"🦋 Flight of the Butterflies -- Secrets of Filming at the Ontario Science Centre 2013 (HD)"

Flight of the Butterflies Flight of the Butterflies has actually used a number of new technologies that are specific to, number one, natural history filmmaking, but also to macro filmmaking.
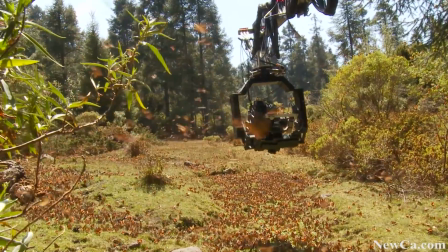Because the film is in 3D, we have to be able to shoot very, very close together with the cameras.
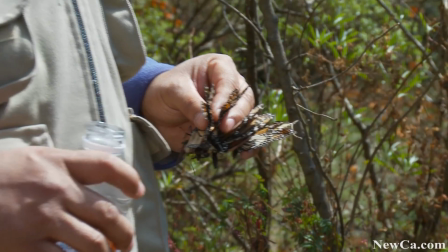Two cameras makes 3D. Now technically that's very, very difficult to do because of the size of the camera.
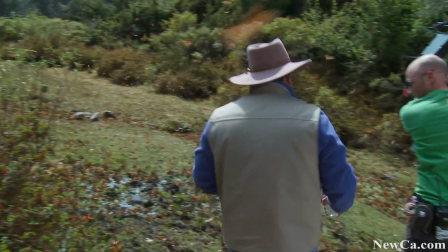So we have invented, through Peter Parks and Vision 3 and the technology that we used on a movie called Bugs,
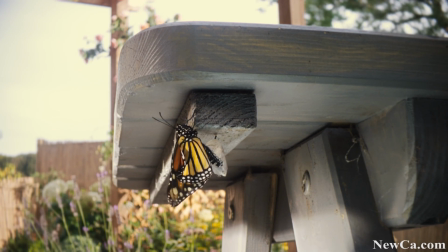a periscope device that allows us to film
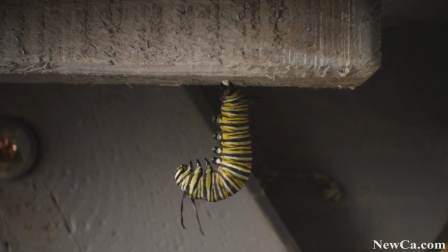very close macro images of insects in 3D.
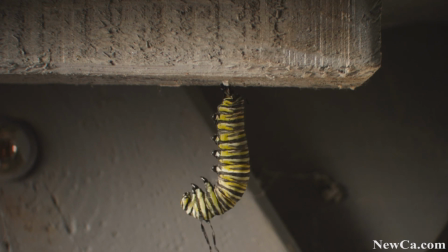And that has been an innovation from our first movie, Bugs in 3D. And now we, Peter Parks in particular, has refined this technology and we used it on Flight of the Butterflies. The other problem we had really was that butterflies move extremely quickly. In your mind you maybe think that they flow and are floating around, but in fact they zip around very, very quickly. So to be able to move the IMAX cameras and keep up with them was a real technical challenge.
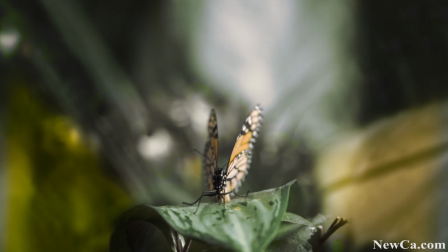Two solutions to that. Number one solution was that we filmed almost everything in slow motion.
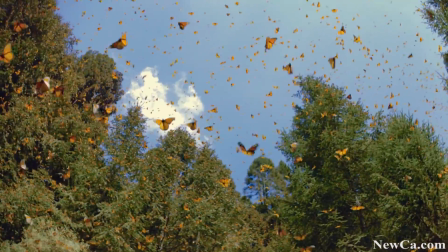So we were running, instead of running the camera at 24 frames in one second,
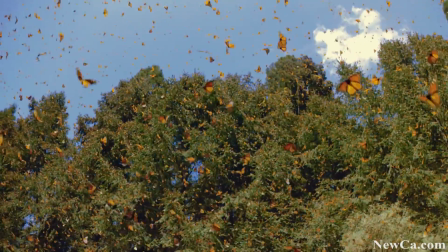we were running at 120 frames in one second. which meant that the movement was more graceful and
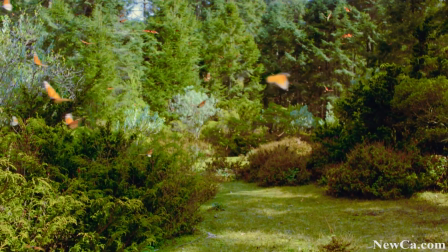it meant that we were able to edit the film and join the shots together in a way that is poetic and
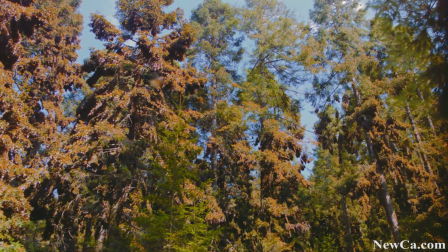probably how you imagine butterflies fly. Well, they don't. They're crazy. You look at them, you'll see they don't fly in slow motion. The other challenge was they fly wherever they like. They have no organized flight paths except that we witnessed in Mexico in particular that they will only fly where there is sunlight because they need the warmth of
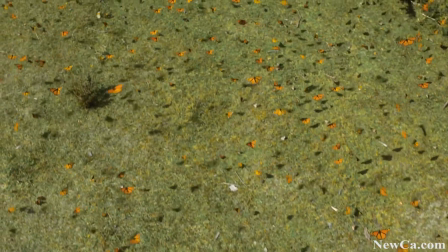the sun in order to give their muscles the energy to fly.
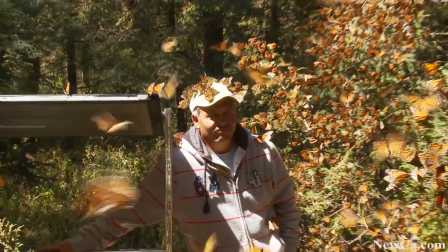So they do not like flying in shadow.
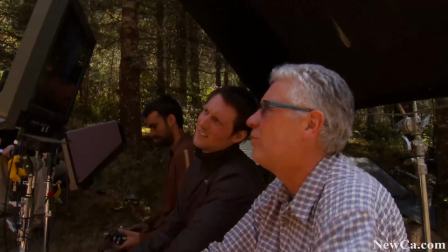So one of the ways that we controlled the butterflies was we created shadow paths.
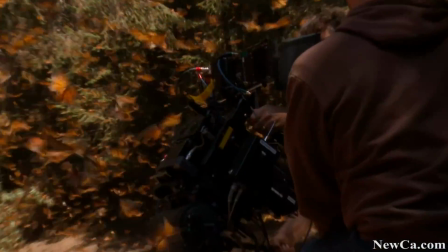We created barriers that they wouldn't fly into because they were in shadow and therefore they would fly along the sun path
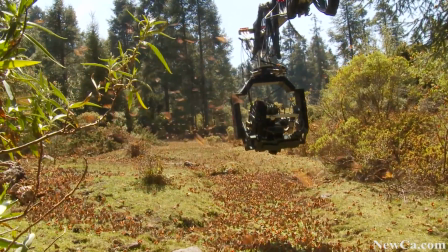which allowed us to get the exact focus on the camera and also know roughly where the butterflies were going to go.
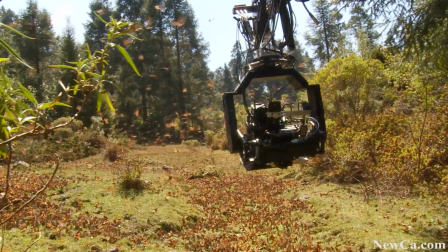So that came about from observation. We just watched and we realized that as soon as they went into shadow, they would stop and get back into the sunshine. And I would say probably that was one of the most useful techniques for shooting the butterflies for the IMAX was this understanding the natural behavior of the animal and then using it to the filmmaker's advantage. To get the unusual camera moves in Flight of the Butterflies, we used a number of different techniques.
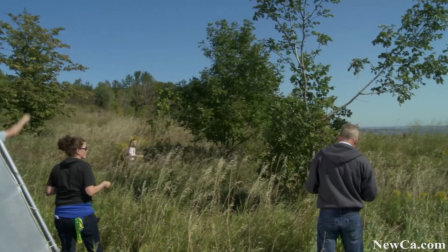Near enough all the time the camera is moving, we used a technocrane, which was a very large camera platform device,
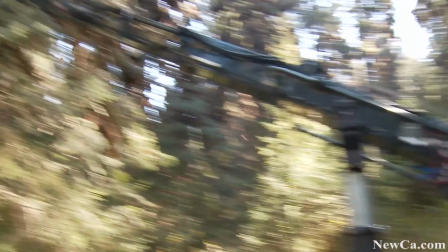electronically controlled with a telescopic arm that allowed us to get higher and higher and higher as the butterflies went higher.
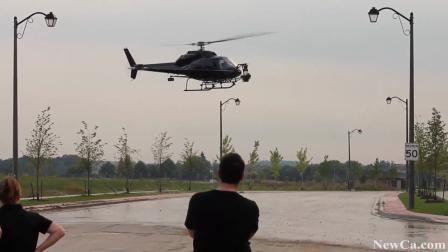We used helicopters to be able to film the point of view of the butterfly as it's flying.
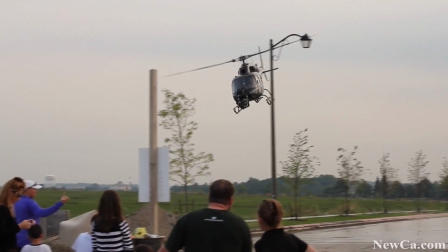And the higher we went, the more we were able to get the shots of the butterfly.
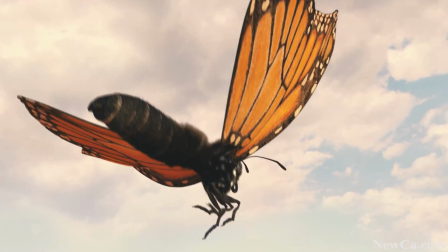People often ask, were we able to film a butterfly flying a mile high and really an inch away from a butterfly a mile high? Unfortunately, the technology for that doesn't exist. And that's the one sequence in the film that we used computer graphic images to create this butterfly in flight.